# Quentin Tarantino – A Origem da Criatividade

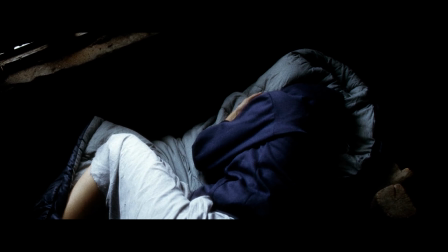[8:37]
Cortes rápidos que mostram todo o processo do treinamento e como ele era pesado, repetição de exercícios.
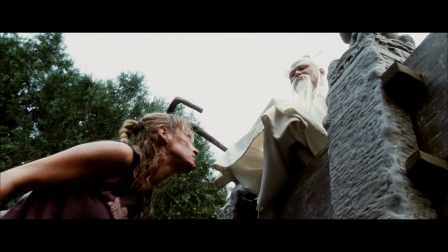[8:43]
O pai Mei, mestre da Beatrix, sempre visto de baixo como superior, tudo muito bem feito.
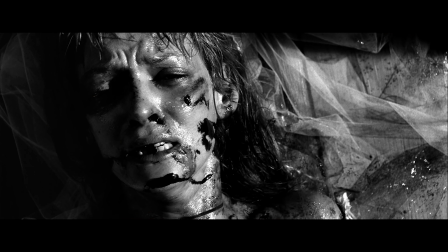[8:50]
Em junção ao roteiro, a montagem nos conta uma história. Na primeira cena do longa, podemos ver uma mulher no chão, inocente e prestes a morrer.
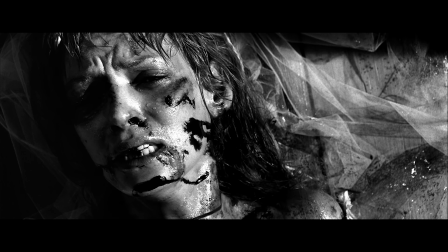[8:58]
Mas na verdade, ela não é nada disso. É uma assassina que quase morreu injustiçada, mas só entendemos isso depois.
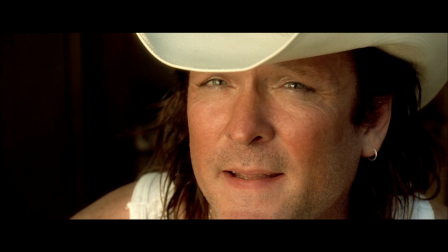[9:05]
Isso que é uma boa mistura entre o roteiro e a montagem. Um outro detalhe que não posso deixar de falar é da trilha sonora.
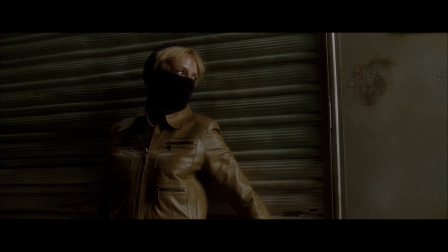[9:13]
Elas são espetaculares e com certeza você já ouviu alguma delas na sua vida.
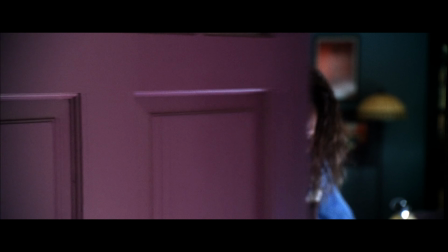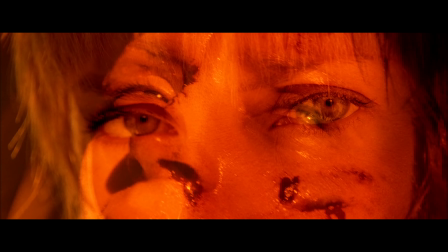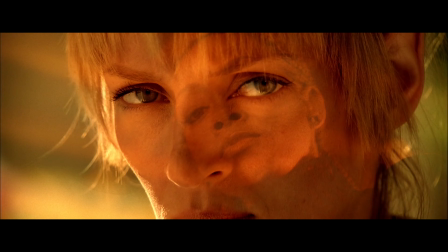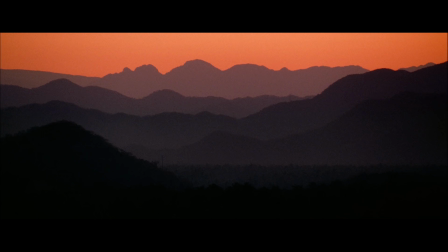[9:35]
Ou essa, que
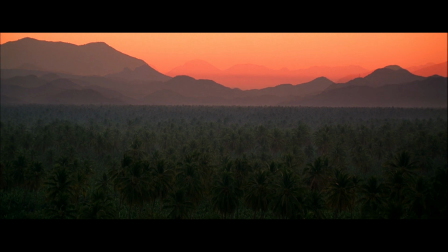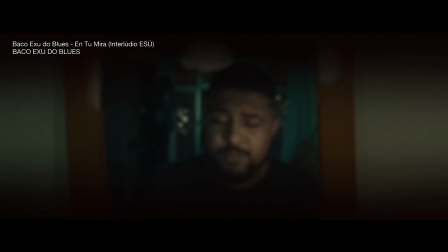[9:47]
talvez você tenha escutado na música Intumira, do Baco Exu do Blues.
Baco, cadê o ano lirico?
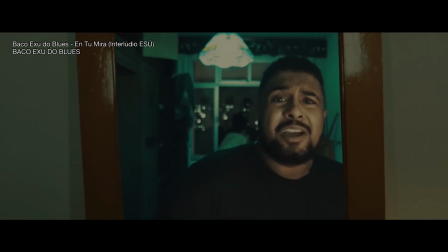[9:53] O zero do ano? Eles estão me cobrando? Eu estou trabalhando? Minha mulher brigando?
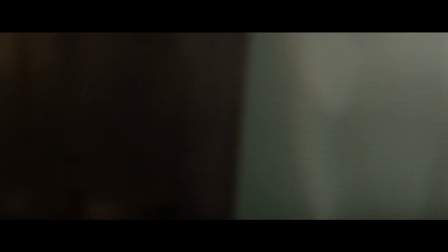[10:00] Minha mãe te amo? Se você tem nome de Deus, por que erra tanto?
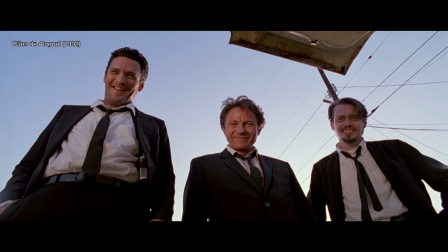[10:05]
Tarantino adora usar Contraplongés, um enquadramento usado para mostrar a grandiosidade e superioridade do que está sendo filmado,
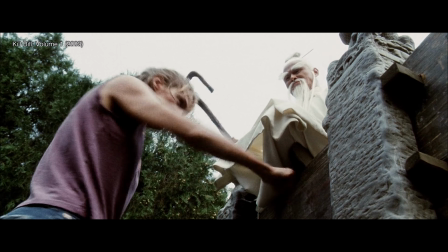[10:13]
como o próprio Pai Mei, na cena do treinamento.
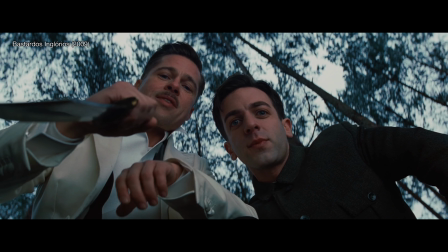[10:16]
Com certeza uma marca bem legal do diretor, um enquadramento que quase todos os diretores usam, mas não da forma Tarantino.
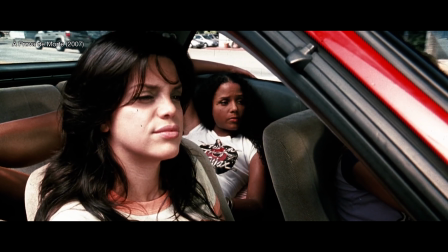[10:22]
O próximo filme que eu citaria seria A Prova da Morte, porém ele é um segmento do longa Grindhouse, que é uma coletânea de filmes com cinco diretores diferentes.
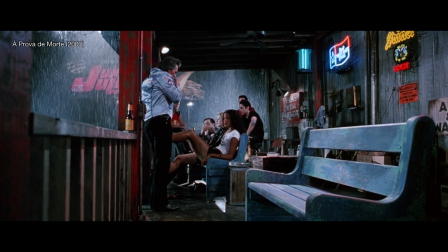[10:31]
E sinceramente, A Prova da Morte é o filme que menos parece ser dirigido por Tarantino.
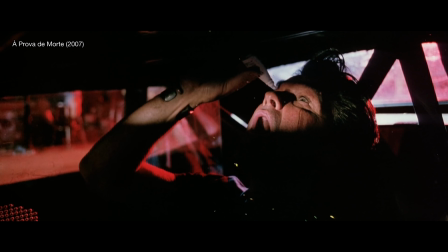[10:36]
Os diálogos são monótonos, fotografia cansativa, vilão sem motivação, personagens sem carisma,
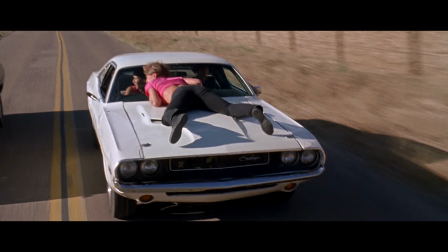[10:42]
mas é um filme divertido até, com uma sequência final, é uma ótima cena de ação.
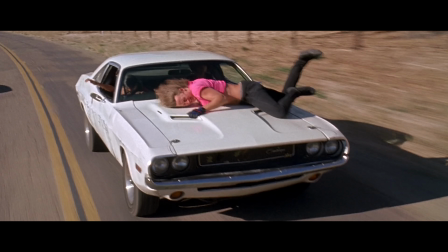[10:47]
Então, vamos continuar a ordem com Bastardos Inglórios.
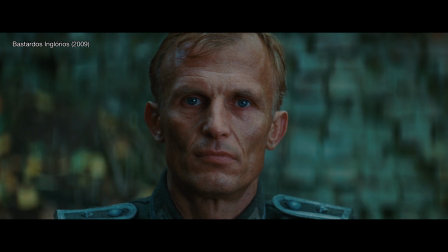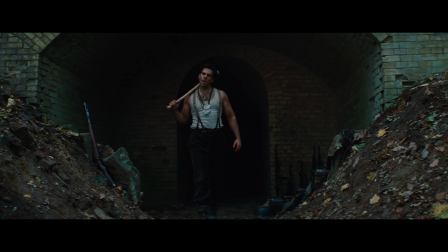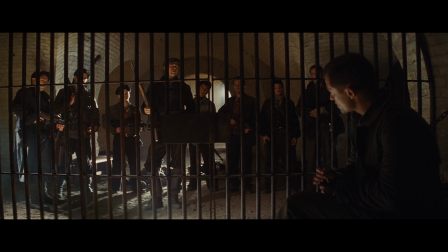[11:10]
Durante a Segunda Guerra Mundial na França, um grupo de judeus americanos conhecidos como Bastardos espalha o terror contra o Hitler.
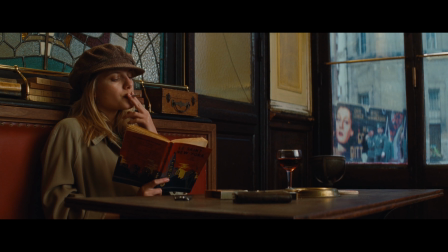[11:18]
Ao mesmo tempo, Shoshana, uma judia que fugiu dos nazistas, planeja a vingança.
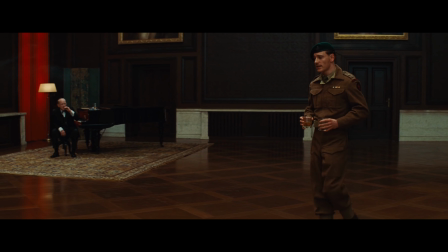[11:23]
A trilha é sensacional, assim como de seus outros filmes. Ela ajuda na criação de toda a atmosfera do filme,
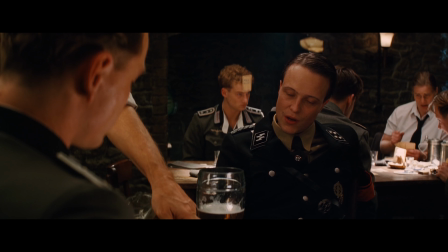[11:30]
principalmente na atmosfera de suspense que Tarantino cria com o personagem do coronel Hans Lander, apelidado de O Caçador de Judeus.
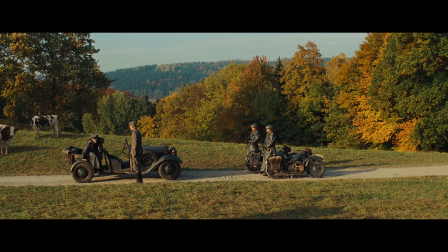[11:39]
Por exemplo, em uma das primeiras cenas do longa,
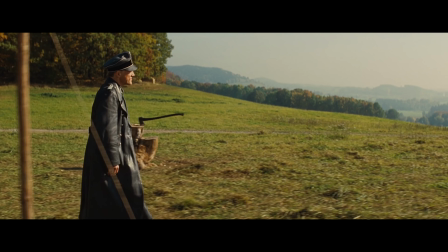[11:42]
Hans Landa aparece na fazenda de um fazendeiro à procura de alguns judeus escondidos, com uma música épica no fundo.
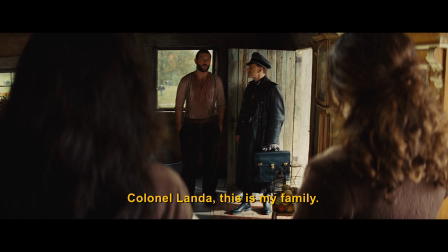[11:48]
Antes de sentar, ele fala com as filhas do fazendeiro, que parecem tensas com a situação.
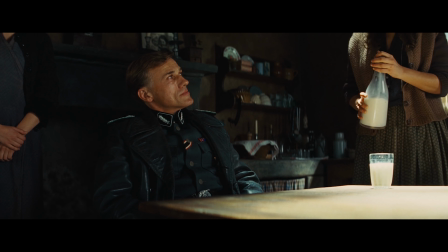[11:53]
Logo após isso, ele pede um copo de leite, e isso já diz muito sobre a personalidade do personagem,
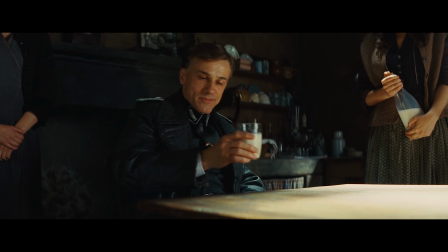[11:59]
pois uma simples bebida pode dizer mais do que parece, pois o leite simboliza infantilidade.
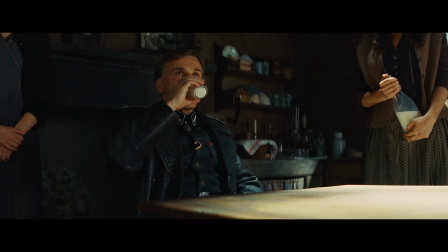[12:05]
Porém muitos adultos ainda bebem leite, então muitas vezes o leite é apenas estranho para eles. E quando um coronel, pronto para matar todos os judeus que encontrar, bebe um copo de leite, você sente medo e o poder dele.
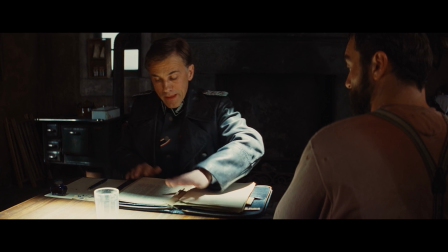[12:19]
Mais à frente, temos um longo e calmo diálogo sobre a família que o coronel está procurando.
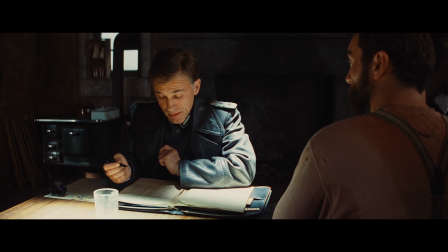[12:24]
Ele chega até a oferecer recompensas para o fazendeiro se contar onde estão escondidos. Enquanto isso, vemos onde a família está, escondida debaixo da casa.
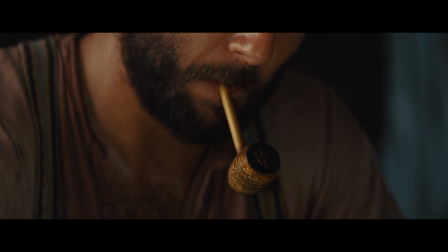[12:33]
O personagem do fazendeiro fuma um cachimbo para tentar aliviar a tensão. E o cachimbo ou cigarro podem significar poder no cinema.
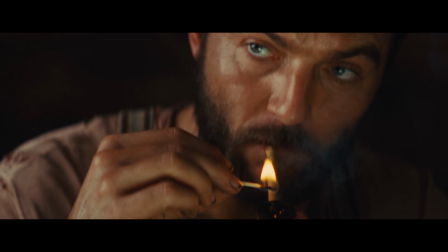[12:42]
Então o fazendeiro queria mostrar quem é que manda naquela casa.